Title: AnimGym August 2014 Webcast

Hey, what's up? How's it going? It's me, Kenny. I'm sorry that this had to be this way, but I'm in the Czech Republic, so getting to be able to do a recording while I'm in the middle of teaching at AnimGym has been a little bit difficult. And I also, you can hear a little bit of a frog in my throat. Haven't been 100%, but the show must go on. I'm sorry it's taking so long, but let's get to the shot coach entries. There were 2 for August, so it's going to be a quick little thing here.
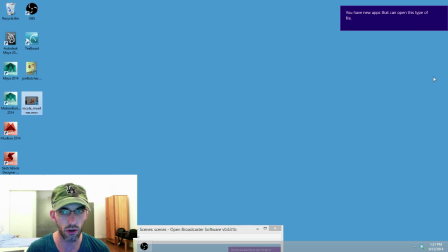[0:38]
Not going to take too long. Let's start with, of course I have new apps that can open this type of file.
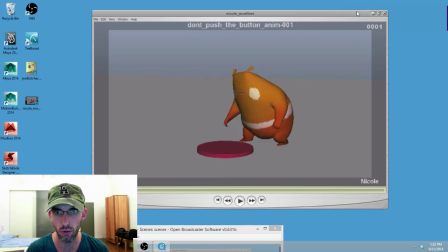[0:45]
Thank you for being so helpful. Windows, go away. Okay, so this is my first time seeing these, okay?
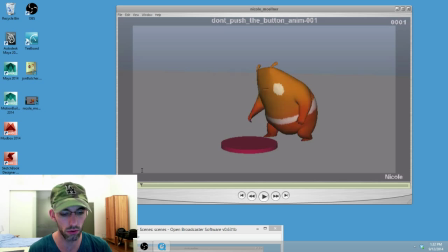[0:53]
First up is Nicole Bloom. Here we go.
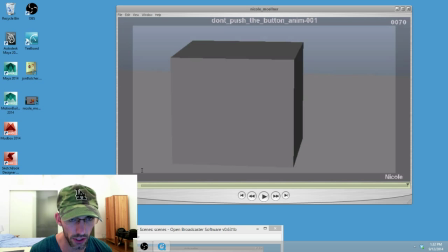[1:00]
Alright, that's cute. Nicole, I wonder if it would be better if there was a moment where he didn't know what's happening. He kind of jumps on there and immediately looks up.
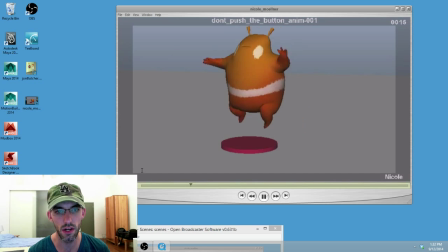[1:15]
He's barely finished recovering from the jump when he looks straight up.
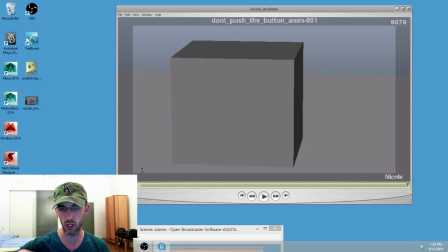[1:20]
In fact, it's the overlap of the jump that is basically the anticipation for looking up. I wonder if you were purposefully making the transition the action there. Which has been my advice in the past for some other types of shots. It doesn't really apply here.
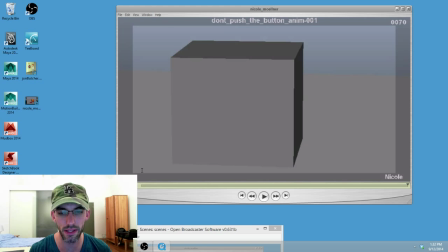[1:37]
I would think that this might play out better if he does a little bit of a quicker jump and a little bit of a quicker recovery,
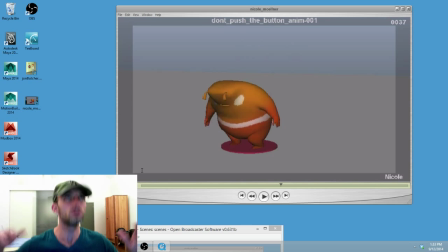[1:45]
lands, and then looks up with nice amount of snap, really like quick, tight timing on that thing, and you know, the whole thing could actually use a little bit of snap on this.
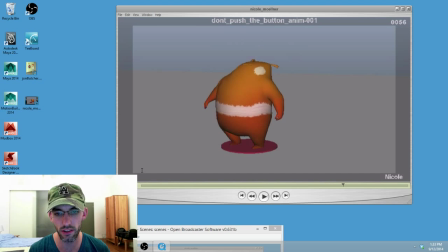[1:59]
Also, for good impact, I don't think it's actually entirely necessary to see his body squish.
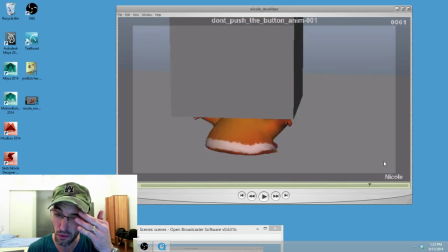[2:10]
Yeah, I mean, see, this is a kind of a weird pose right here, and I think I got that impression even at speed, that his body was kind of like almost translating down into the ground. This is the same body shape as we see before. It's not really actually squash or stretch.
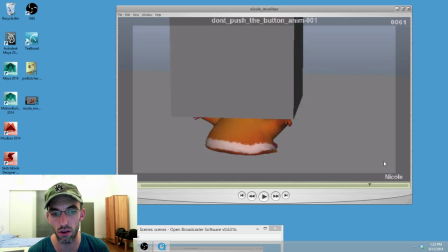[2:28]
It's kind of just, you know, it looks like his feet have been hammered into the ground, and he's next.
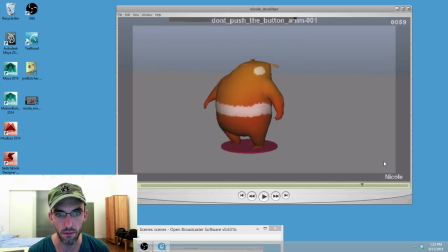[2:36]
Does that make sense? You know, it's not super you know, readable either. Nice little jump. If you want to challenge yourself in the future, give yourself you know, more than one axis to work on.
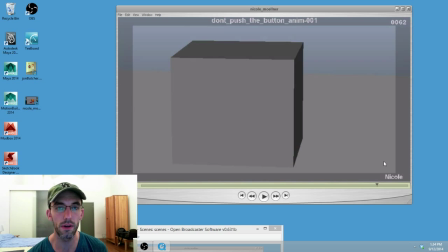[2:54]
He jumps forward and looks up, basically all in a line, all along his center line. You know, maybe have the button at like a 3/4, you know, angle, and have, you know, just practice getting your character breaking them off a single axis.
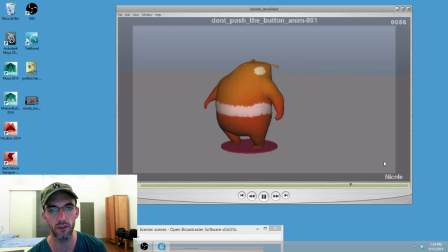[3:09]
Okay, very important, very you know, essential. I think I believe for a good demo reel is to have like lots of different shots that don't have your characters all moving,
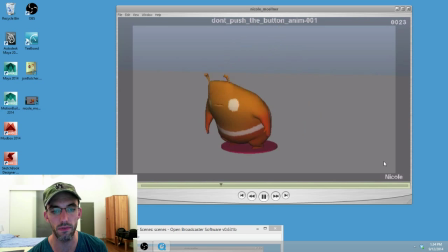[3:22]
you know, kind of like in a single direction. Making them feel like they are basically free to move in all directions, okay?
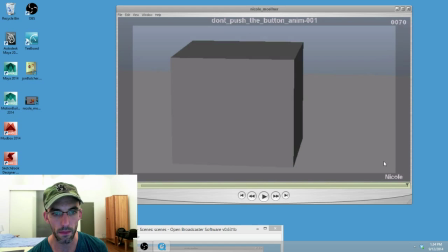[3:33]
Cool.
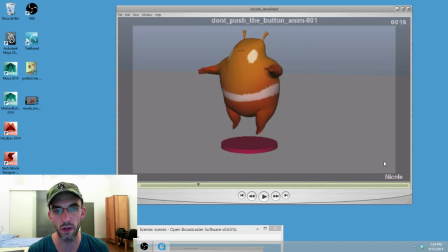[3:37]
Typically I would advise against the arms being twinned like this, but it looks like you've got, actually, no, it's kind of untwinned. You could do a little bit more of untwinning in the timing of it. Because it is so similar, it's almost symmetrical, you know, across his axis.
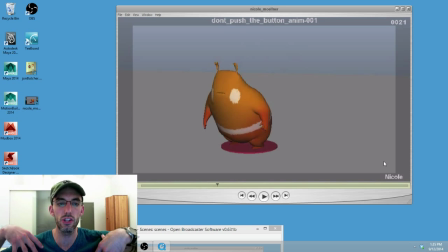[3:57]
And, you know, even if you don't break this guy off an axis, you can still have him land and do a little bit of a turn in the body, and maybe you'll get a little bit of interest there. I would turn him towards camera. Always cheat your characters towards camera if you have the option to. Okay.